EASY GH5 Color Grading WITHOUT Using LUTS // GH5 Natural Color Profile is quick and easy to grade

What's up everyone? In this video, we're going to be color grading some natural color profile footage from the Panasonic GH5, not using any LUTs. Now, if you're familiar with my channel, you know that I love using the natural color profile because of the quick turnaround. You get some great colors that you don't need to spend a lot of time on when grading. And normally I would be using LUTs that I already created for the natural color profile, but this time we're doing it from scratch. But I am going to put a little plug for my LUT packages. If you're new here, my name is Caleb and I've been doing freelance video production since 2012, but this channel is to help you make your own videos, whether you just started or you've been making them for a while, whether you use the GH5 or any other camera. If that's something you're interested in, make sure you hit that subscribe button.
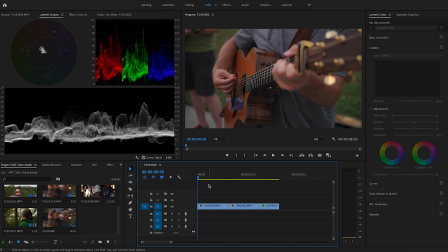[0:42]
All right, so here we are in the timeline and we're gonna color grade some of this natural color profile that I shot on some client work at some adventure camps.
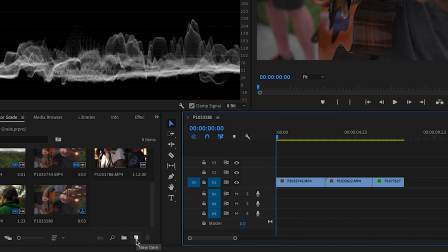[0:50]
So the very first thing that we're gonna do is go and just create a new item, and we're just gonna create a new adjustment layer.
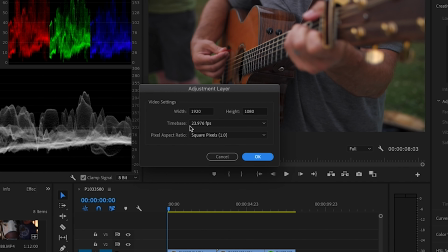[0:56]
We have all the settings that we want, 1920 by 1080, and the time code is where we want it.
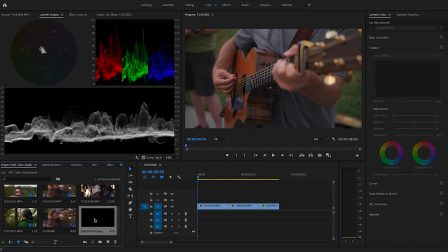[1:02]
So we just hit okay, and that's gonna give us the adjustment layer that we want. Now, if you want to save a bunch of time with the natural color profile and you don't want to spend a ton of time color grading and that type of thing, I would highly suggest go down into my description and click on the free LUT download,
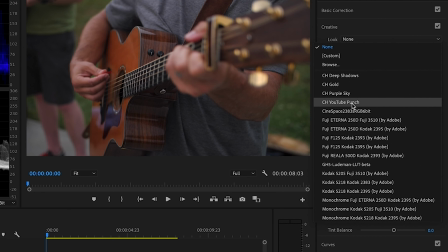[1:21]
and that's going to give you this YouTube Punch LUT as well as the deep shadows, gold, and purple sky.
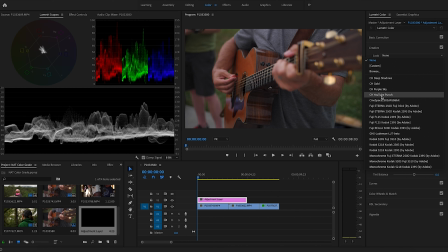[1:27]
But this YouTube Punch is basically what I use for all my YouTube videos, designed specifically for the natural color profile.
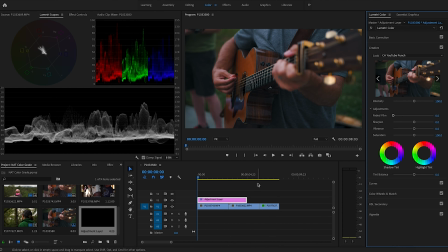[1:34]
And so if you want to save a bunch of time, just go download this and it's going to give you some really good looking natural color profile footage. So that's what that looks like. I also have a LUT store set up for you if you want to go beyond just these free downloads.
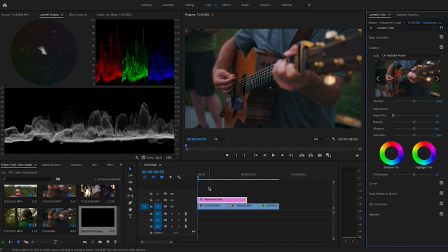[1:50]
I have a bunch of LUTs that you can purchase on that store. So that will save you a bunch of time when it comes to color grading, natural color profile, GH5 natural color profile footage.
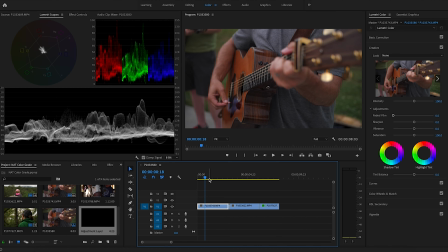[2:02]
But that's not what we're here for. We're here to do this from scratch. So when you go to color grade the natural color profile, it's all about adding depth to the image. Now, you don't have the dynamic range that you would have with like the log profile, and some of the footage might be a little bit overly saturated.
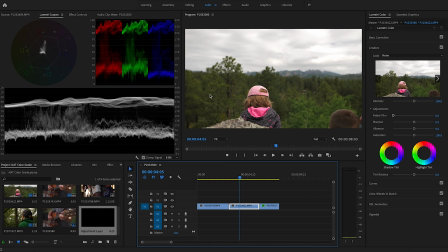[2:19]
So the main thing is just adding a little bit more contrast to the image and, adjusting the colors a little bit so that it's not so saturated. And all of this is assuming that you in camera have nailed your exposure and nailed your white balance.
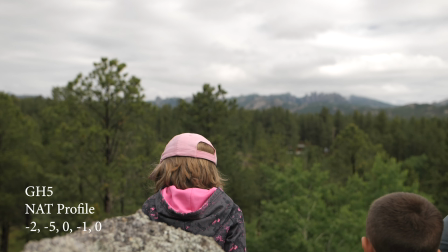[2:36]
So real quick up on the screen, I'm just going to toss the settings that I use for the natural color profile.
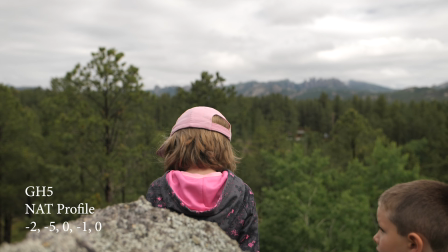[2:41]
Now, if I'm shooting an interview, that last digit I'll just take down to -1, but pretty much for any type of B-roll, this is what I'm using here.
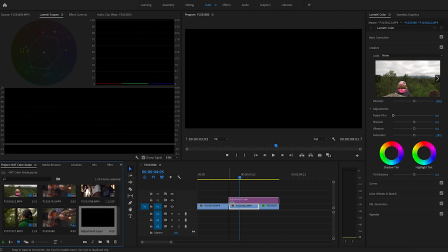[2:49]
So let's just start on this first clip, and we're just going to bring up the adjustment layer here. And I'm just going to drag it so it's just covering this one clip.
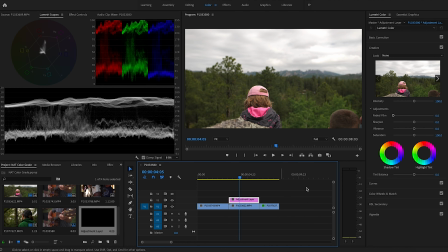[2:56]
And so here are a few things that I always do when it comes to
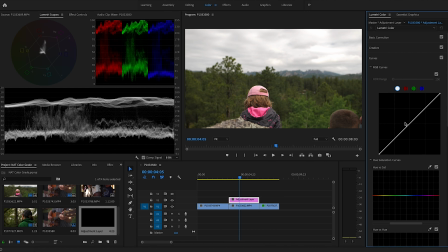[3:01]
color grading from scratch is I'm going to adjust my curve here. So I have a little bit of room to spare down here in the shadows. And so I'm just going to take that and I'm just going to lower it a little bit here.
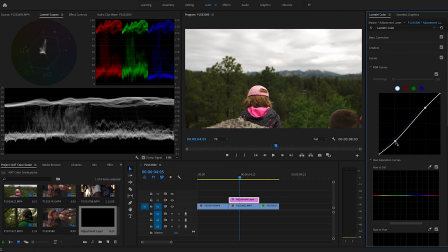[3:15]
And you can already see that that's adding depth to the image and it's already making the image look better. Now, another thing that I do, and this is already built into the LUTs that I have if you decide to go download those, but I always put just a little bit of a fade in the shadows.
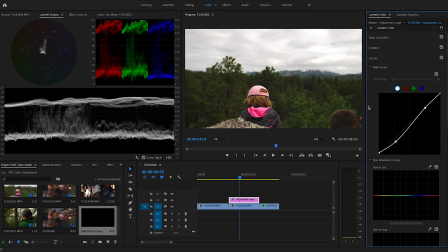[3:34]
I don't totally know why I do that. I just feel like it maybe softens the image up a little bit and it's not so harsh of an image because, the GH5 shoots pretty sharp.
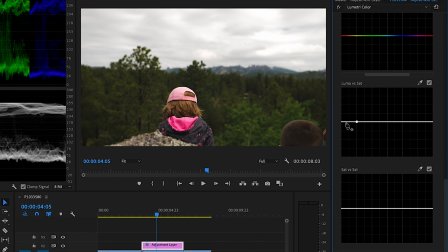[3:44]
Now that I'm still in the curves, another thing that I pretty much always do is I start taking down the saturation in the shadows as well.
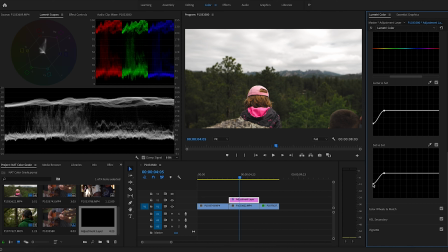[3:52]
And you're going to really see a change in the image here. Now I take the saturation down maybe about halfway. So if I would go all the way down, you can see such a dramatic change in the image. I don't want to make it so dramatic.
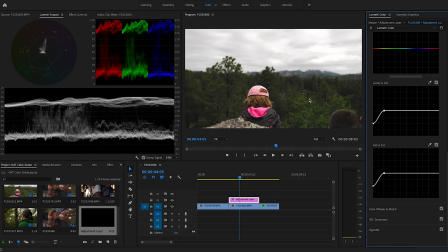[4:06]
Remember, I have really good color coming out of the natural color profile, and so I want to keep some of that in here. So here's the shadows without some of that saturation in it.
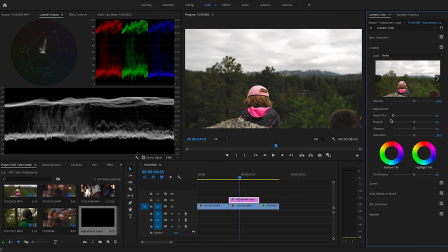[4:15]
Now, I do that rather than going, here to the creative and just slamming down the saturation of the overall image. And when I fade it, I don't use this fade slider either. I do it in the curve.
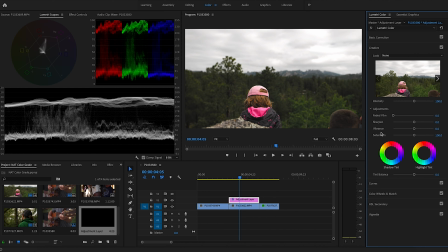[4:27]
I just feel like I have just a little bit more control over it. And so while I'm actually here in the creative tab in Adobe Premiere Pro, I'm just going to bring the shadow tint down to the teal, and I'm going to take the highlight tint up to the orange. Now this is a cloudy day, so it's not going to be super teal and orange look, but I just like adding just the teal look to the shadows here, and the highlights I'll just warm up a little bit.
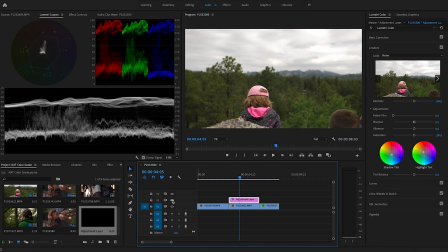[4:57]
So already you can see quite a difference in the image. So here's the first image, and there's some of the adjustments that we've made. Now, I don't know if you want to call it a cinematic look or whatever you want to call it, but I do feel like it has a little bit more of a cinema feel rather than
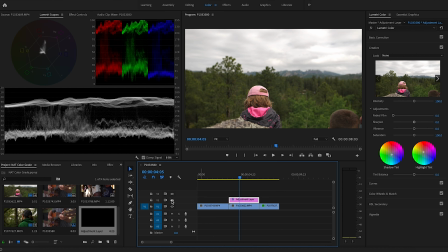[5:14]
these overly saturated colors that sometimes come out of the natural color profile. So we still have some room to work with here. So I'm actually going to go to the basic correction tab, and I'm just going to add a little bit more depth.
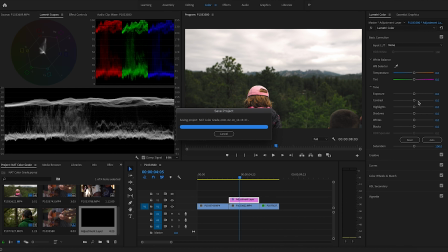[5:26]
Remember, it's all about adding depth to the image. So, we're saved up here. So I'm just going to add a little bit more contrast to it. And I'm just going to bring the shadows down just a little bit more. See how it's kind of expanding this area?
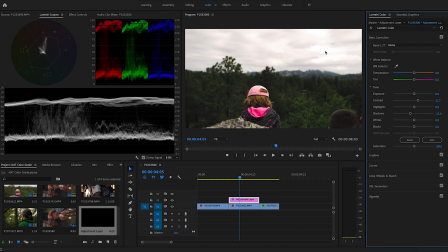[5:41]
Now the highlights, remember I have the highlights, there's a little bit of a clip right in here, and that's okay. We're making some sacrifices when we shoot with the natural color profile. We don't have that dynamic range. There's a little bit blown out here, but overall, it's a pretty well exposed sky, but I'm just going to bring the highlights down a little bit.
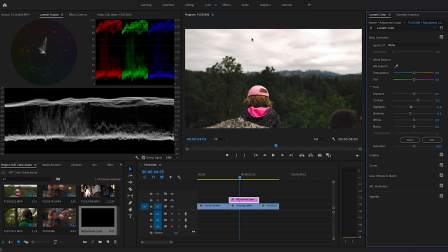[6:00]
And remember, that's just adding depth to the image. So it just, when you bring those highlights down, you can see just a little bit more definition in some of those clouds. So this image is very, very close to where I want it to be. I think actually that looks pretty good right there.
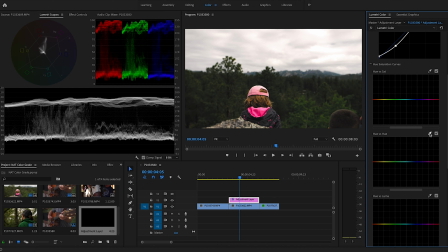[6:17]
But what I could do is just come down here and change maybe some of the hue settings. So maybe I just want to make those trees maybe just a little bit more of like a forest green look to it.
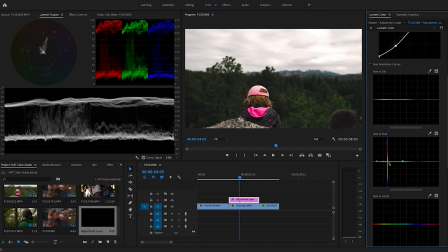[6:32]
So I can just bring down those yellows and greens. And that's, if I bring it up, see, it's going to be a little bit more yellow.
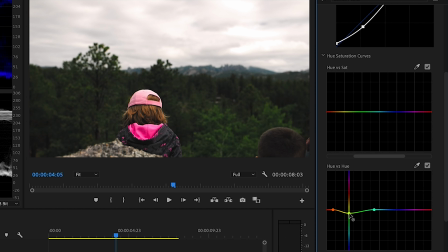[6:39]
That kind of looks like it's in the fall. But if I bring them down here, it just kind of gives it more of like a forest green look there. So, and if I want, I could even, just raise the saturation just a little bit of some of those greens.
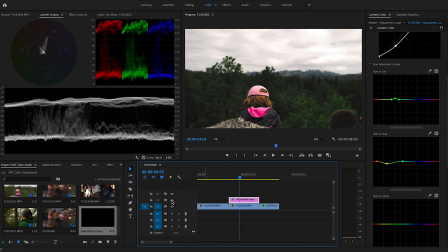[6:54]
And I think that gives a really nice look. Now the luminance of this tree right here is a little bit different. So you could go in there and kind of fine tune the luminance levels of this front tree, but I really like how that one is turning out.
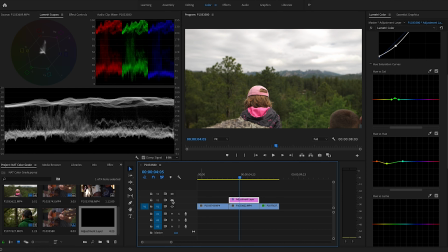[7:11]
So I really feel like it gives it a little bit more of a cinema style look.
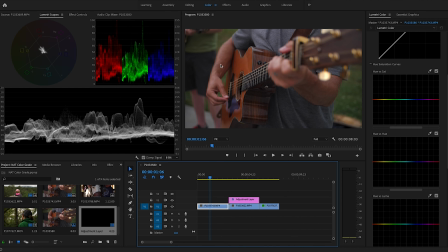[7:16]
All right, so let's go to another clip here. In this one, we have a little bit more, skin tone and this orange of this guitar. And I actually think it's a Taylor guitar. I'm a Martin player, but we're gonna let it slide for this video here. That's okay. If he wants to play a Taylor, that's all right. All right, so here we have some adjustments that we're going to make with this.
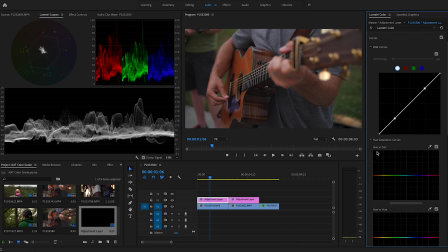[7:35]
And again, I'm going to go to this curve, and we don't have as much room in the shadows to play with. And so we're not going to take it down too far because we don't want some of these areas right in here to start clipping. But again, I'm just going to fade up the shadows a little bit, but we do have some room up top.
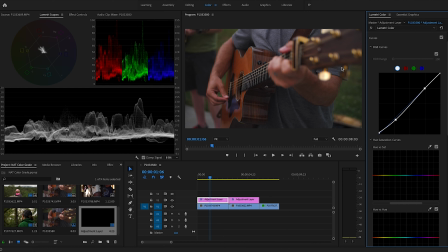[7:52]
But here we have some clipping that might happen on his knuckles and on the, on the tuning knob right here. So we're not going to go too far with it, but we are going to take it up far enough where, like I said, it adds depth to the image. So already you can see a difference.